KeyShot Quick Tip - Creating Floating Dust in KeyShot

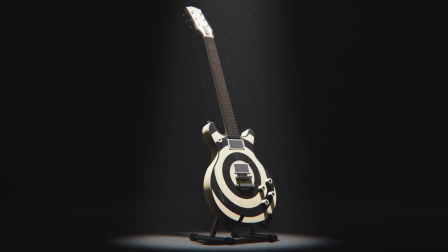What's going on everyone? Welcome to another Keyshot Quick Tip. Let's talk about adding floating dust to your Keyshot scenes.
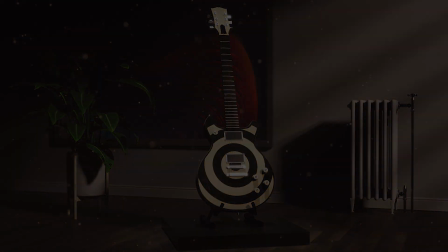As with any render, the little details are often what help sell your final images.
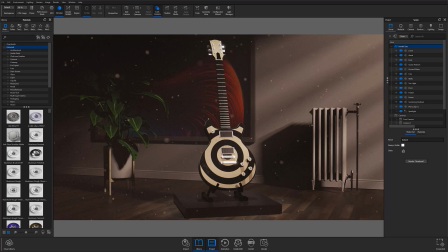And one way to add just a bit more detail to your scenes is to create some atmospheric floating dust. Although Keyshot does not have a floating dust material,
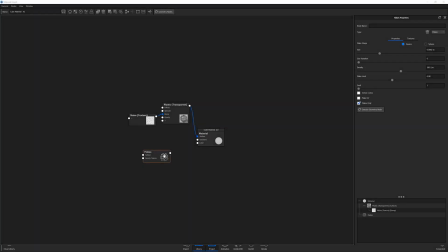you can easily create the effect by using some basic geometry and attaching a flake geometry node to its material inside the material graph.
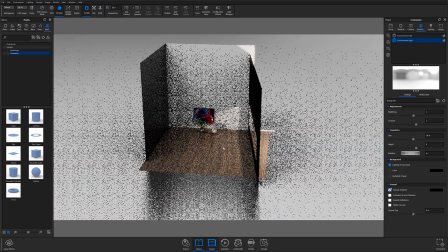To get started, you'll want to have the scene you're adding the effect to open, and you'll also want to be working from a version of Keyshot that gives you access to the material graph.
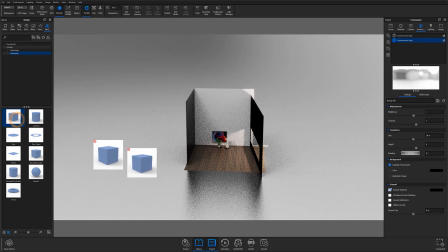From here, the first step is to bring in a piece of geometry from the model tab.
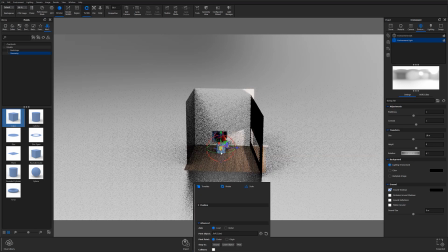I typically work with cubes when I'm creating something like this, but a cylinder or a sphere could work as well. You'll then want to scale the cube so that the geometry takes up the entirety of the camera view the same way you would when you're creating fog using scattering media. This is going to end up being the substrate for your floating dust.
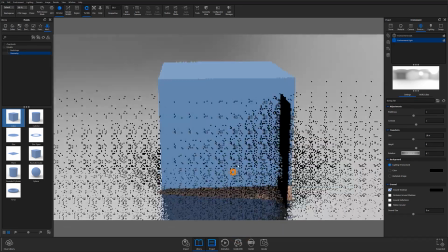With your cube or other geometry at proper scale, go ahead and change the material to something that's going to mimic dust particles a little bit more closely.
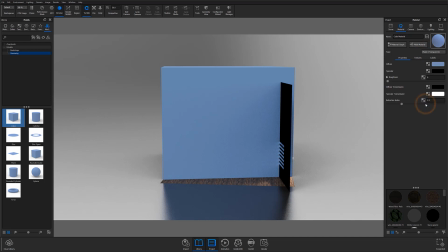I recommend using a transparent or cloudy plastic, but any number of materials will work.
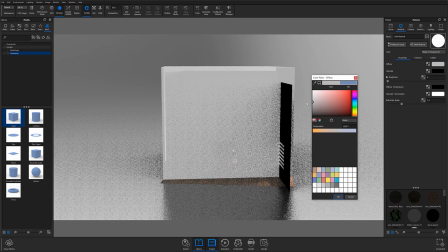The reason I prefer transparent material is that you're less likely to get strange looking dust
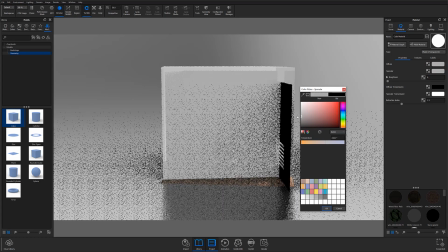particles or unexpected shadows due to the fact that lighting can pass entirely through each particle.
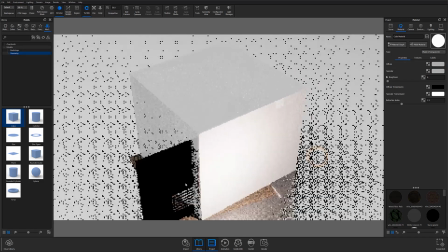When particles are not transparent,
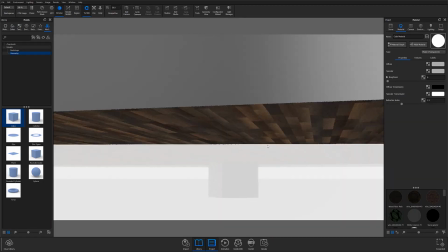areas where the shadowed side of a particle face the camera tend to look like floating black orbs or squares, which can appear unrealistic and even distracting.
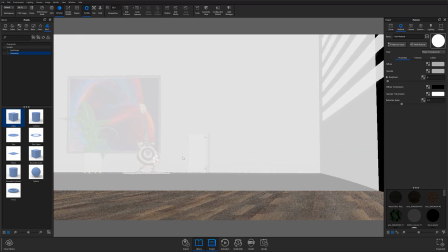Once you do have your material set, it's time to add the flake geometry. Open your material graph and right-click your workspace to open the geometry flyout menu.
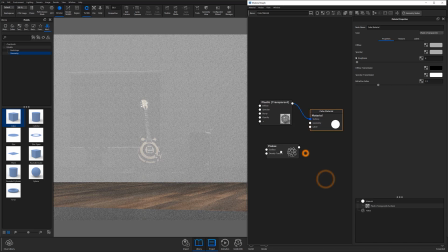Then select Flakes from the menu and attach the new node to the geometry input of your parent material. You'll then want to execute your geometry to see what your flakes currently look like.
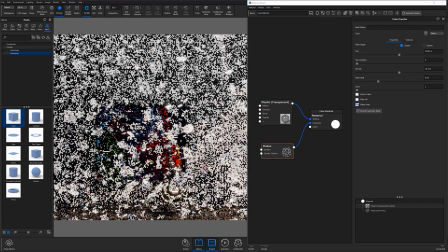At the default settings, you can see that the flakes are square and appear far too large to look like actual dust particles, but we can easily change that.
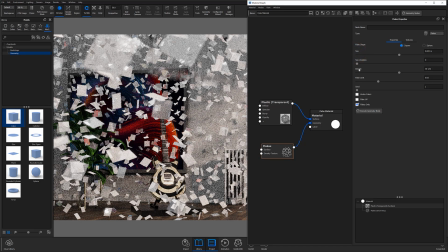At this point, you're going to need to adjust the flakes size and density to decrease the flakes visibility and make them seem more like floating confetti.
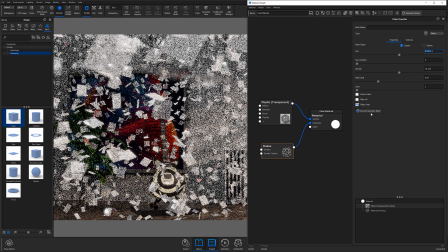The amount you'll adjust each parameter will depend entirely on personal preference, so adjust them until you have a size and density you feel works best for your specific scene.
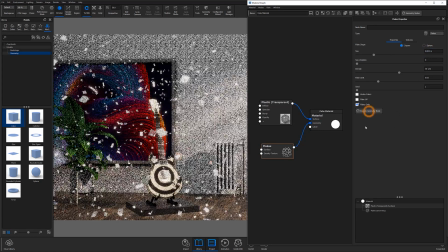Obviously, at this point, the particles still don't feel quite like dust.
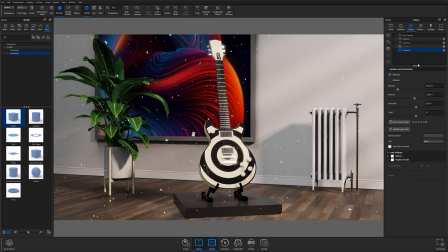The last step of the equation is going to be adding a little bit of depth of field to blur the particles, so they are less defined to the camera. A little tends to go a long way, so start small, particularly if you don't want your scene to have a lot of visible depth of field. In this case, my f-stop is set to 50, so the entire scene is in focus,
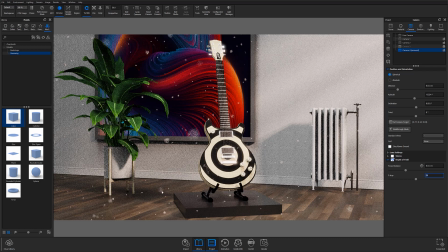but it's still enough depth of field that flakes are blurred and they appear more like floating dust than the confetti like appearance they just had.
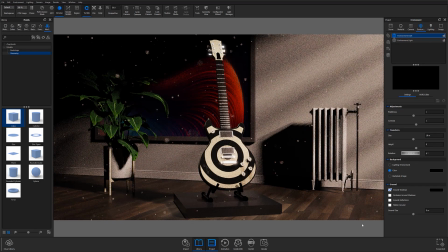This trick is also a great way to create snowfall in your renders, and by adding just a little bit of motion blur, you can even use this method to create rain-like effects in your key shot scenes.
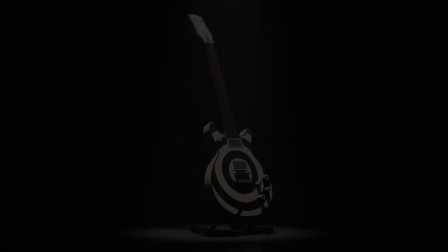As always, if you're interested in more useful key shot content, hit that subscribe button and get notified as soon as new videos hit the channel.
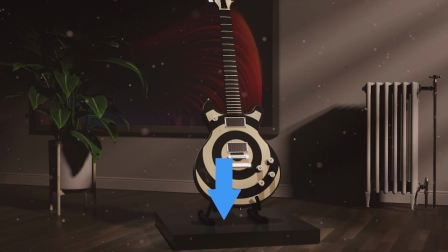Don't forget to let us know your thoughts on this quick tip in the comment section below, and if you found this video useful, give it a like and share.